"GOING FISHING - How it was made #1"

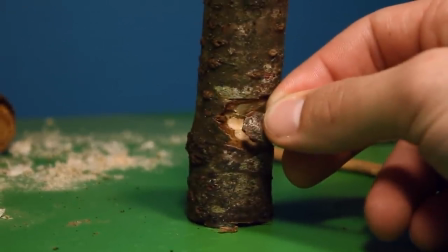(4:15)
So the third and last part is making the wood chips fall out of the gash,
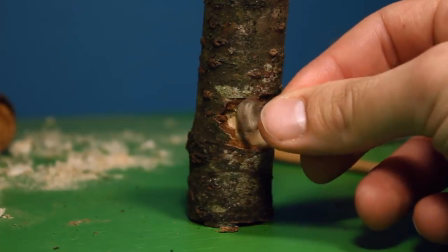(4:23)
like flying through midair after every hit with the axe.
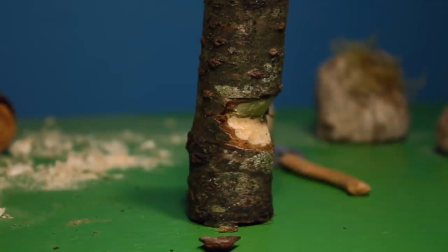(4:28)
And to do that, I need something like this, kind of.
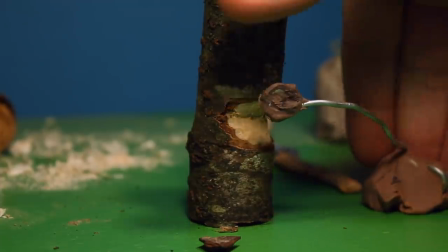(4:35)
I use clay and aluminum wire and some clay at the end to attach the object to the wire.
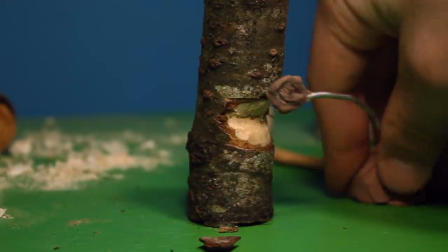(4:42)
And for this sequence,
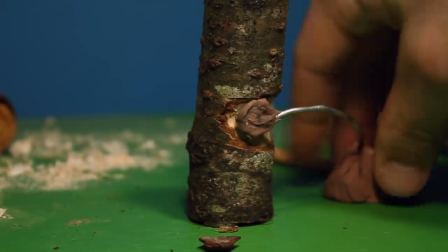(4:44)
for the first frames, I wanted to come as close as possible with the wood chip to the gash.
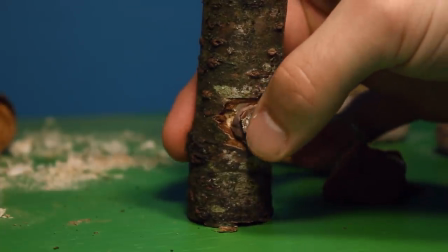(4:53)
And the first frame kind of looked like this, with the wood chip inside the gash,
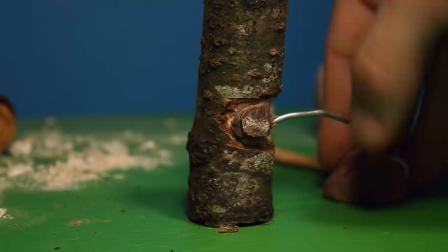(5:00)
And when you got the wood chip attached to the wire like this,
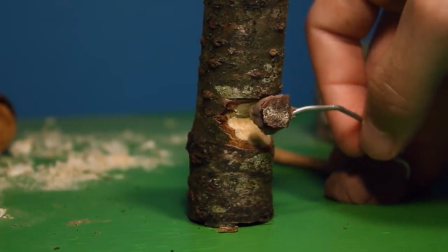(5:04)
it's easy to frame by frame move it further and further away from the gash.
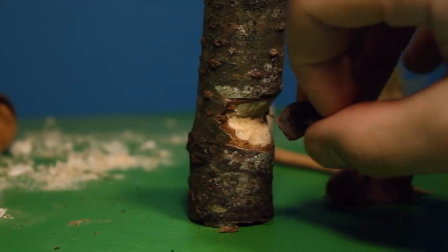(5:12)
And when you got the clay, you can also spin the wood chip however you want.
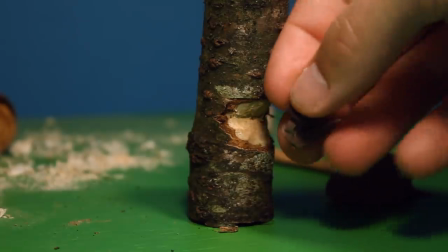(5:18)
And I actually made some of the wood chips spin around in the air,
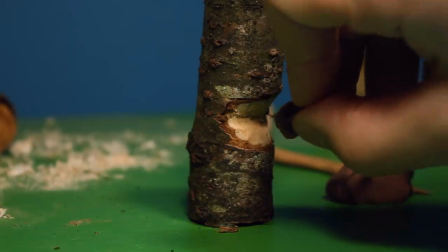(5:23)
mid-air, to make it look even more real.
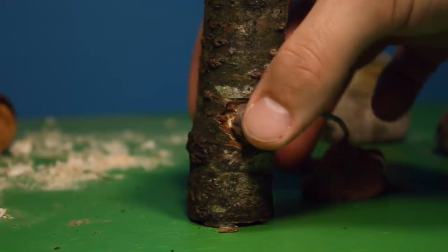(5:28)
So this was my starting position, and then frame, frame,
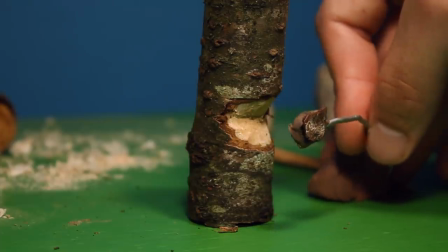(5:33)
frame, frame, frame, frame, frame, frame, or frame.
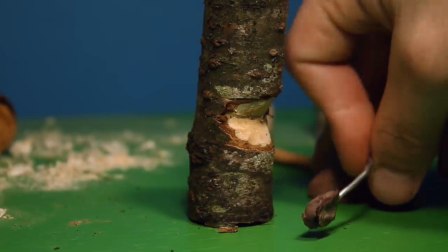(5:39)
And then I added a little bounce to some of the wood chips. Frame, frame, frame, frame, frame.
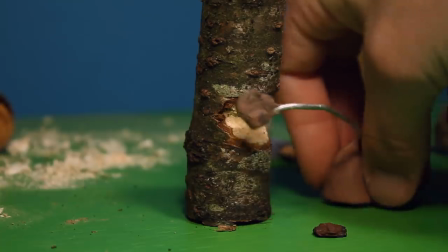(5:45)
And then boop. So when you're done animating the wire and the wood chip, you need to erase the wire somehow.
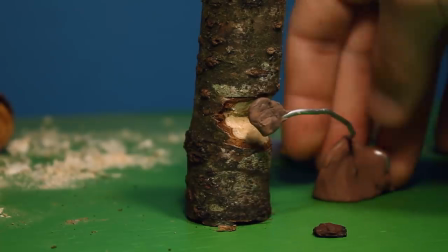(5:54)
And I use Photoshop with a double layer technique.
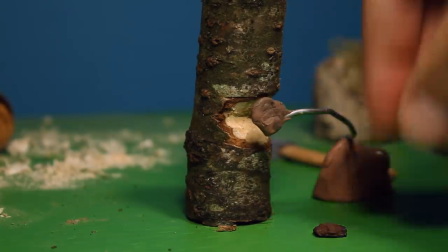(5:59)
So you have one layer with the wire and the wood chip, like this.
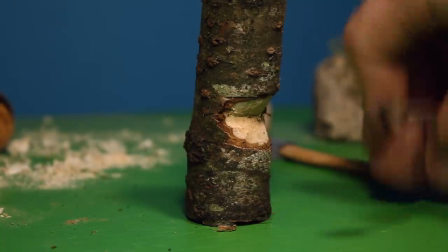(6:07)
Like this. And then underneath this layer, you have a blank one without the wood chip and without the wire.
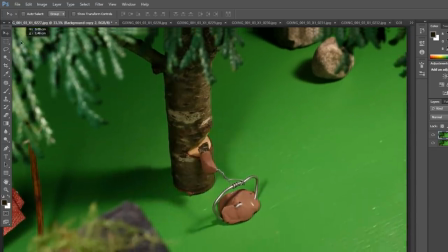(6:16)
And then it's easy to just use the eraser tool and take out the
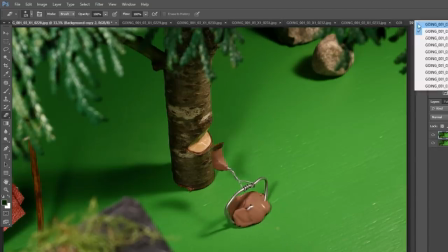(6:22)
unnecessary shadows and the wire and the clay.
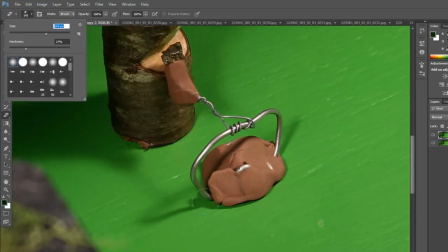(6:27)
Just keep in mind to not erase the shadow of the wood chip, because
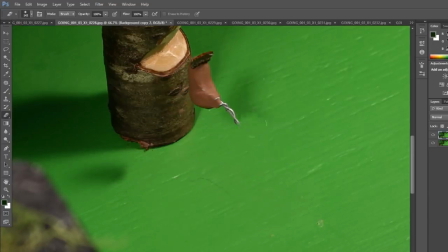(6:33)
it will lose the realness if you erase everything except the wood chips. Just keep the shadow.